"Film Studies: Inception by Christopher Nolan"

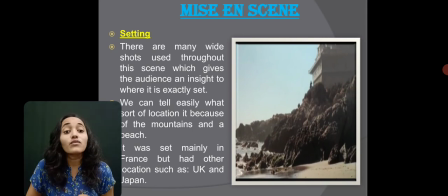8:12 Yeah, and we can tell easily that what sort of location it because of the mountain and of the beach. And it was set mainly in France, but had another location such as UK and Japan.
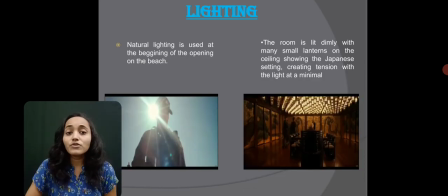8:28 Now lighting, at the very beginning of the film, natural lighting is used. On the opening on the beach, you can see the sunlight on the behind the person. So it is called natural lighting. And the another frame is of the room.
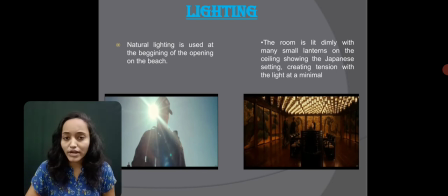8:45 So in the room, it lit dimly with many small lanterns on the ceiling, showing the Japanese setting.
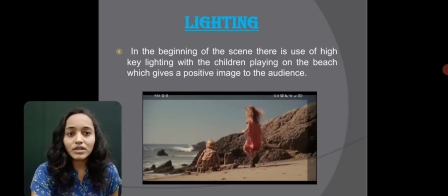8:52 And it creates tension with the light of minimal suggest. The another scene from the lighting is in the beginning of the scene. There is a use of high key lighting with the children playing on the beach, and which gives a positive image to the audience.
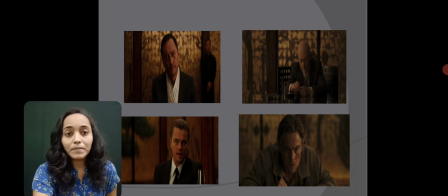9:12 This four frame is also about the lighting. So through using nothing but lighting,
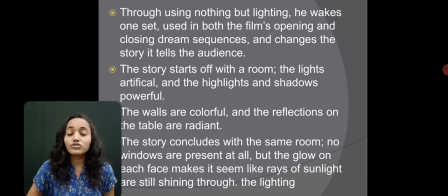9:20 he makes one set used in both the film's opening and also in closing dream sequences, and changes the story it tells the audience. And the story starts off with a room. The lights artificial, and the highlights and shadows are very powerful.
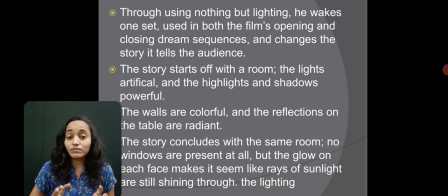9:37 The walls are very colorful, but the reflection on the table are radiant. So the story also concludes with the same room. No windows are present at all, but the glow on the
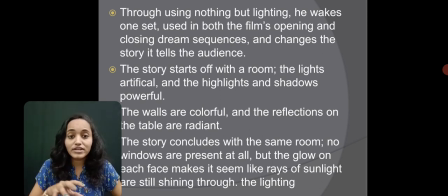9:52 faces make it seem like a ray of sunlight are still shining through the lighting.
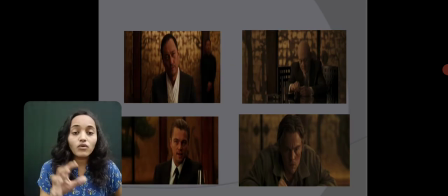9:58 You can see the glow of walls lighting is on the faces of the person.
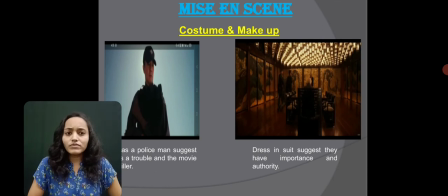10:06 Now, another important scene of the mise scene is costume and makeup. In the first frame, you can see this the policeman is the policeman is standing there.
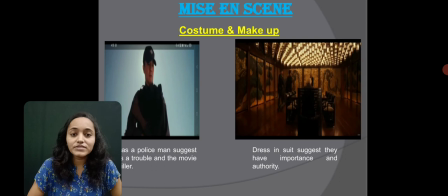10:19 So, with the costume of policeman, it suggests that the film is about trouble and is about thriller. And in the second frame, you can see the one man is sitting on the seat, so the dress in suit suggests they have importance and authority.
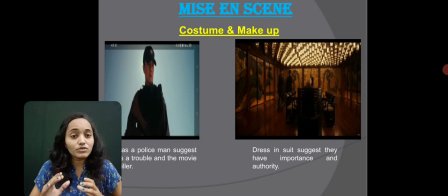10:38 So the both how costume can suggest the power structure.
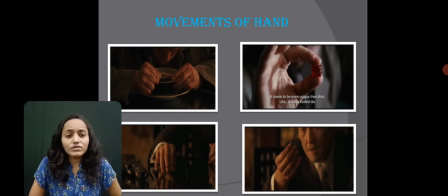10:44 The another important scene from the film is a hands of movement. Christopher Nolan has very nicely used these movements of hands with eating or that toy and gun. So this movement is very significant. Yes.
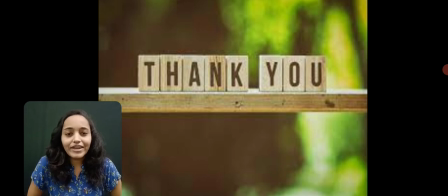11:05 Okay friend, thank you for watching my video, and if you like my video, please don't forget to subscribe my channel. Thank you friends.